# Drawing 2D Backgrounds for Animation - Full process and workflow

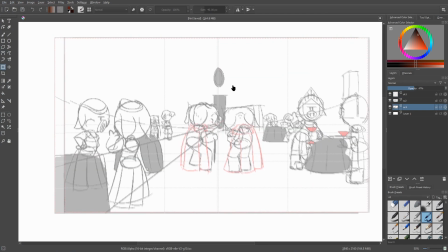The very first thing I do when actually drawing a background is thoroughly establishing the perspective of the shot.
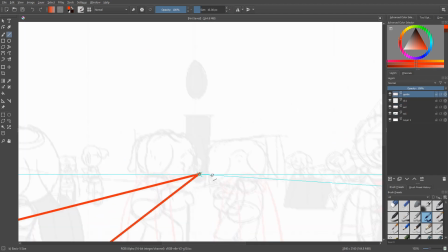And trust me, when I say thoroughly, I mean it. Really take the time to draw out the guidelines according to your vanishing point for all the props in your scene.
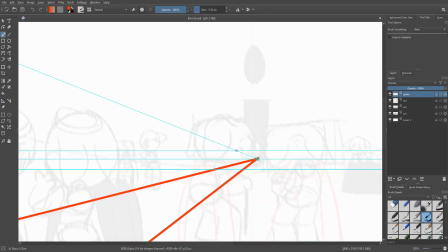I usually start with the horizon line and then I draw in a vanishing point. After that, I draw the lines to indicate the size of the floor, walls, and all other objects in the scene.
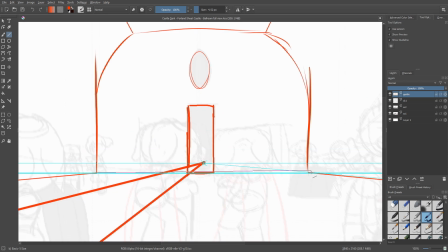And as you can see, I'm drawing a cube around this table, even though the table is a round shape. This just helps me to visualize how much space the table is taking up in a 3D arena.
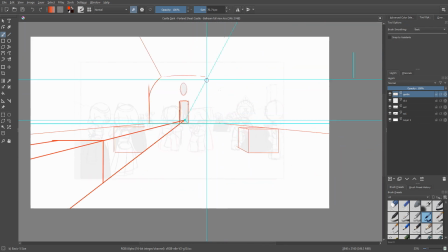What you'll end up with after developing this sort of guide layer is something that looks almost like a blueprint of your drawing.
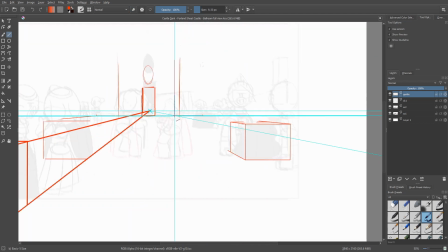And that's what you want going into your sketching phase.
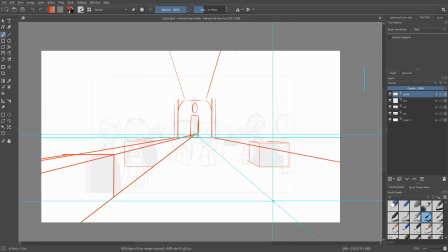If you guys want a tutorial focusing entirely on perspective, just drop me a comment down below and I'll make it happen all
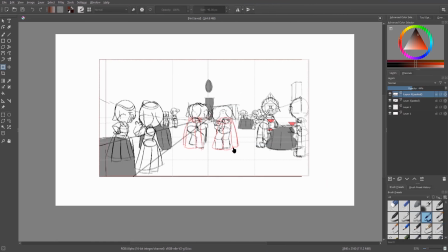right so now we're in Krita and as you can see the photo that I took is very blurry that's because this was a painting shot so I actually took two different screenshots and merged them together to get kind of like the full um field of view of what I'm looking at so basically
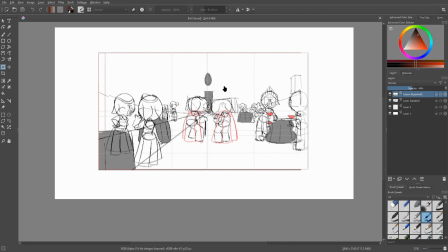I take one of these screenshots and then I put it in the middle because the thing that I'm going to paint is going to be a lot um usually it's going to be bigger than the actual actually what you're seeing in the movies the painting is going to be a little different name that sk1 that stands for sketch
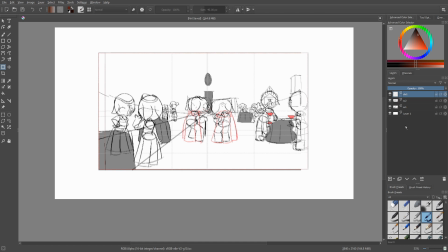one because usually i do one sketch and then i do my sk2 will be the final line so i'll lower the opacity on these so
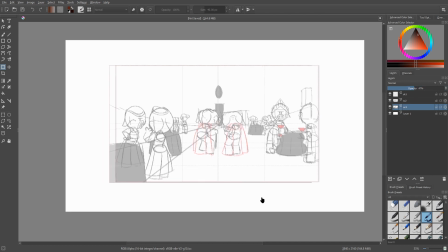they're they serve as a guide basically what i outline when i'm in the animation
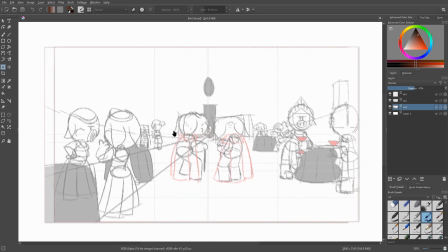software is the vanishing point um of the shot and
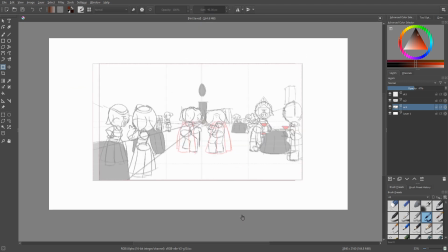i outlined some perspective as you can see here um just to get my get myself started and to get myself in the mindset of what is the shot going
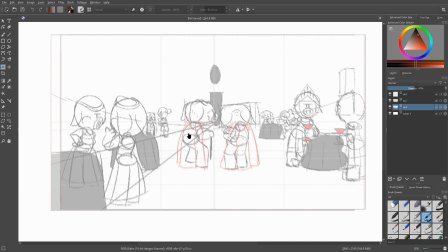to look like so i added some of the some minor background details of course the tables because they're going to be um the secondary thing that you see besides these characters um in the in this background so and i also added the door which is very important to the story which is why i put it in gray or like a dark sort of color so it can stand out amongst all the white.
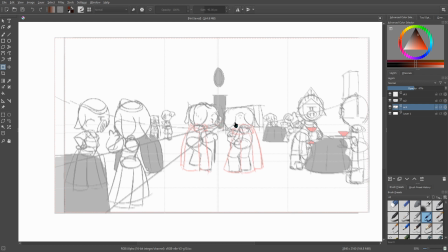But we're going to be adding a lot of colors and stuff like that here. So we're definitely going to have to make this door stand out because it's important to the story.
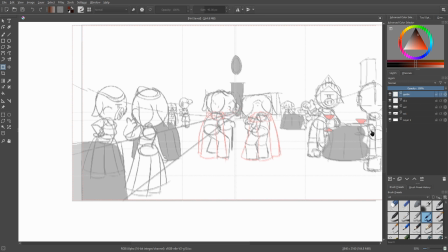I like to make a guide layer above this to firmly establish the vanishing point and the perspective. So what I'm going to do is I'm going to go over right here. I'm going to do this. It's called the assistant tool. Very useful. Go above to the color selection, go to tool options, and then we're going to hit vanishing point right here, right on the bottom.
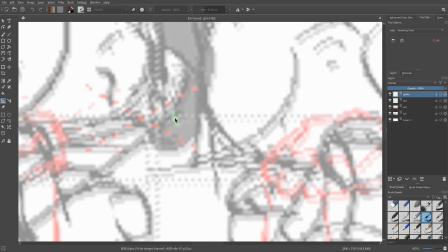As you can see this little green thing that I outlined right here very hard to see but that's the vanishing point for the shot you just click and
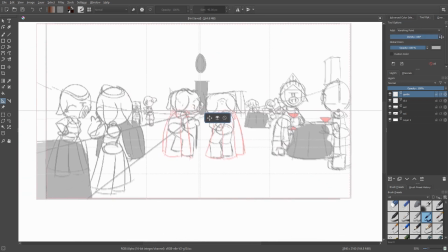it creates it and I'm going to drag the density all the way up so we don't get any of the lines maybe I just want
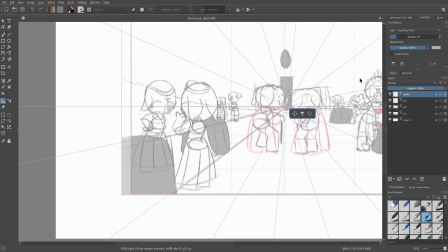a few for now like something like that just to give myself an idea of what I'm doing here I can change the color I'm probably going to be using red
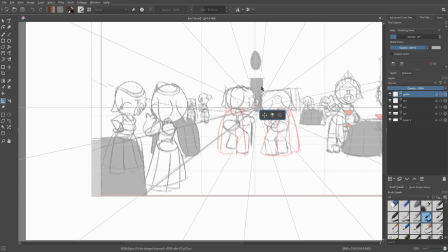for the perspective lines so I'm going to make it like a tealish blue um so it can contrast a little bit there we
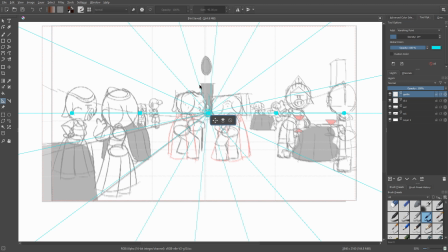go and it's not too obtrusive so we're not looking at it all the time, which is nice.
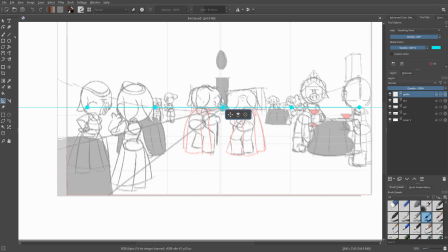And actually I am going to get rid of all these lines because when you use a line tool and such, it will help you by giving you a guide like that.
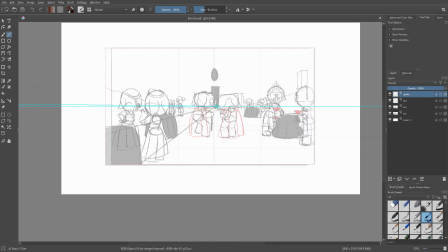So I don't really need to have all the lines around. I'm going to go back to the, to the colors. I'm going to select red on our guide layer. And I'm just going to point out everything that is going to be useful. Now on my other monitor, I have the other shots of this painting. I'm going to put them on the screen for you guys right here.
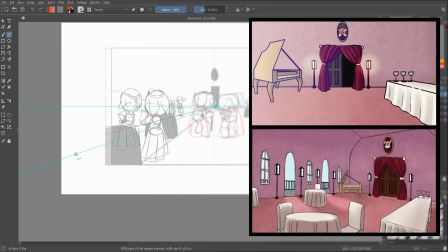It's just two shots that I have that are of the same room and I'm going to use those as my reference to what exactly I'm painting,
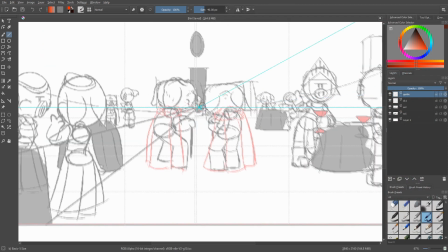what are the props in the background looking like. So the first thing I'm probably going to outline is this table is pretty important so I'm going to start with that.
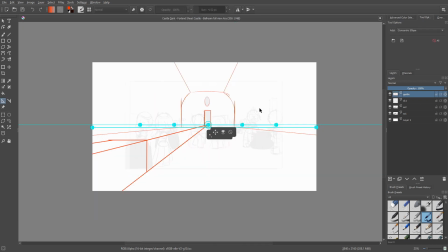What I learned about this parallel tool is actually if you make a parallel line, right?